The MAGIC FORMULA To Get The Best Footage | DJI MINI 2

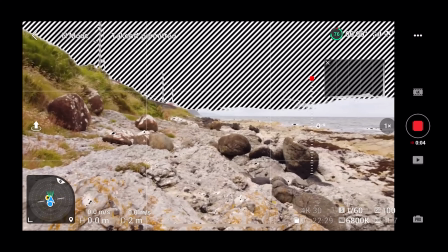249s
I look at the app, the drone is on of course, I look at the app and I can see what the exposure is. So if it's exposed too much, I can simply put a ND filter on and then I can hold it
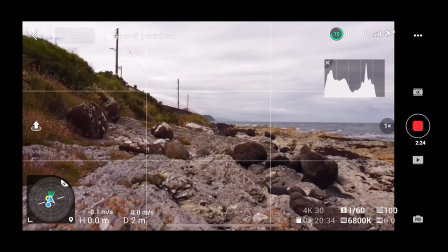260s
up again, and if it's still too exposed, I can then put a darker ND filter on, and I just keep doing this until I get the right filter combination to get a perfectly exposed image. If you want to see that process in more detail, I've done a video going over how I select the right ND filter when I'm out shooting cinematic footage, so you can click the link above to see that. But as mentioned, ND filters are the best solution for getting your exposure right when you are shooting or wanting to shoot cinematic footage. So now that you know what exposure is and the tools we have available to control it,
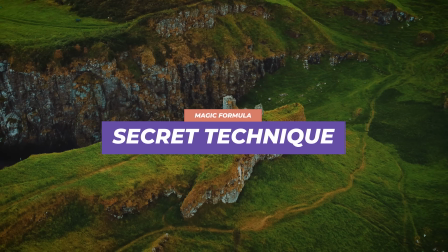290s
let me give you my secret for getting beautiful cinematic footage 100% of the time.
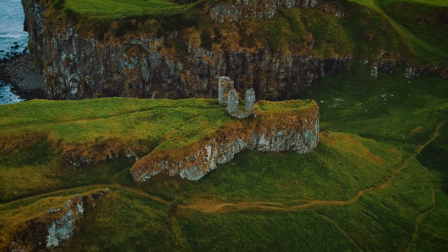295s
So the first thing we need to do is know how we can see what the exposure is.
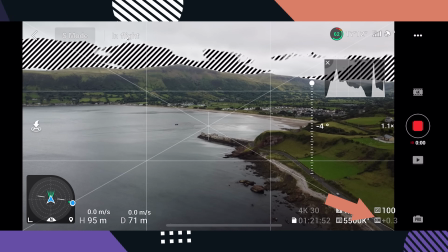299s
And if you look at your DJI Fly app, in the bottom right corner, you'll see an icon and some numbers. And that stands for manual metering. And what this does is this shows you your exposure. And most people will tell you that you want to aim for your exposure to be 0.0. But here is my magic formula and my secret. I always expose slightly darker to minus 0.7. So why do I do this? Well, I have found that the DJI Mini 2 responds really well to slightly underexposing the image. And then what that does is that allows you to bring up them details in the shadows in post and create a much higher dynamic range in your shots.
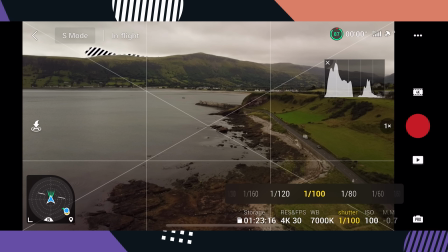337s
Now, when you try this and go out and you expose to minus 0.7, you might find that the shot looks slightly too dark in the DJI Fly app, and you might be thinking, well, Matthew's told me to do this, but I'm not too sure because it's looking too dark. But trust the process. And then when you bring your footage in to color correct it, you'll find that the dynamic range you're able to get out of your shot just makes your image look so much more
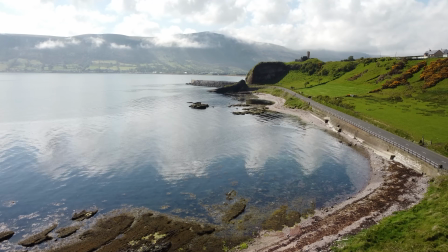359s
cinematic and actually makes it look like it came from a more expensive drone in the DJI range. So what I'm going to do very quickly, this is not a color correcting video, but I'm going to show you just how much dynamic range you can get out of a shot whenever you expose to minus 0.7 and how I pull that detail out of the shot in Premiere Pro.
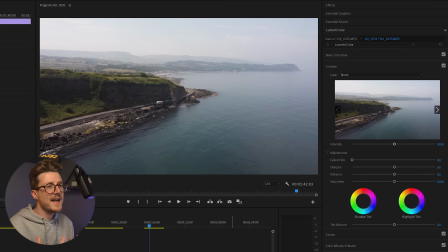377s
So as mentioned, this is not going to be an in-depth video into color correcting, but what I want to show you is just how much better and cinematic this shot's going to look because I underexposed to minus 0.7. So you can see, because I underexposed this image using my secret method, it's actually quite dark and lacks a bit of color.
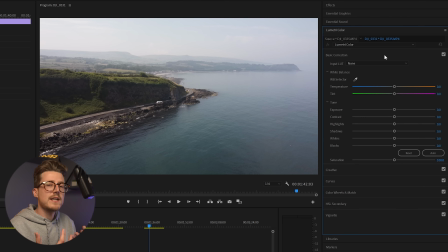397s
But you're going to see very quickly how much life we can introduce into this shot and how easy it is to do in Premiere Pro. But these principles will follow into any color correcting software you use. So the first thing I'm going to do is I'm going to bring down the highlights slightly, and then I'm going to push the shadows way up.
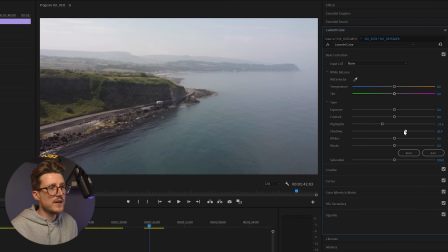417s
And you can see just all the detail that's there in them shadows. If I bring this down, you know, this detail starts to really come alive as I bring the shadows up.
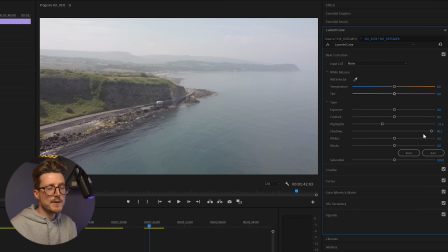426s
So you want to push your shadows way more than you would typically expect to, but because you've underexposed, you can.
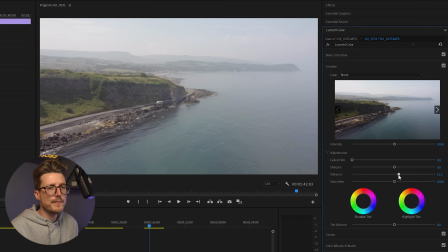433s
The next thing I'm going to do is I'm going to introduce quite a bit of vibrance and quite a bit of saturation.
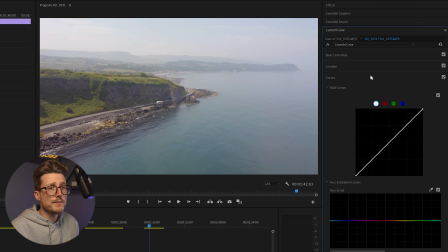440s
And now this is where the magic happens. I'm going to create a really simple S-curve. And I'm just going to then bring the lower half of the S-curve down until I get an image that I think looks right.
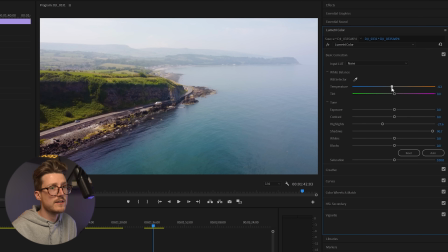451s
And I'm really happy with this. Last thing I'm going to do is I'm just going to tweak the color temperature slightly, just to make the shot stand out a little bit more.
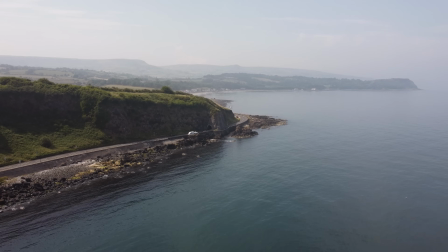459s
And now if we take a look at the before and after of this shot, so here's the before and here's the after.
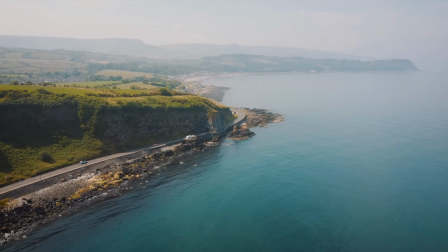464s
Just look at how cinematic and how beautiful this shot looks.
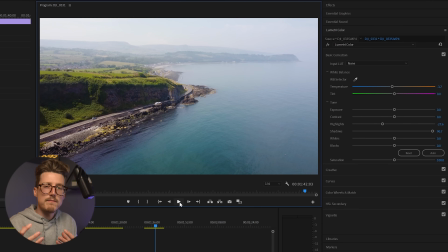469s
And we've been able to achieve this because we've been using my secret method of underexposing the images. And like I say, the images that come out of the DJI Mini 2 just really respond well to being slightly underexposed. So that's my magic formula. If you've liked this video and you've learned something new, please make sure to hit the like button. And if you're new around here and haven't subscribed and like drone related videos, please make sure to hit that subscribe button.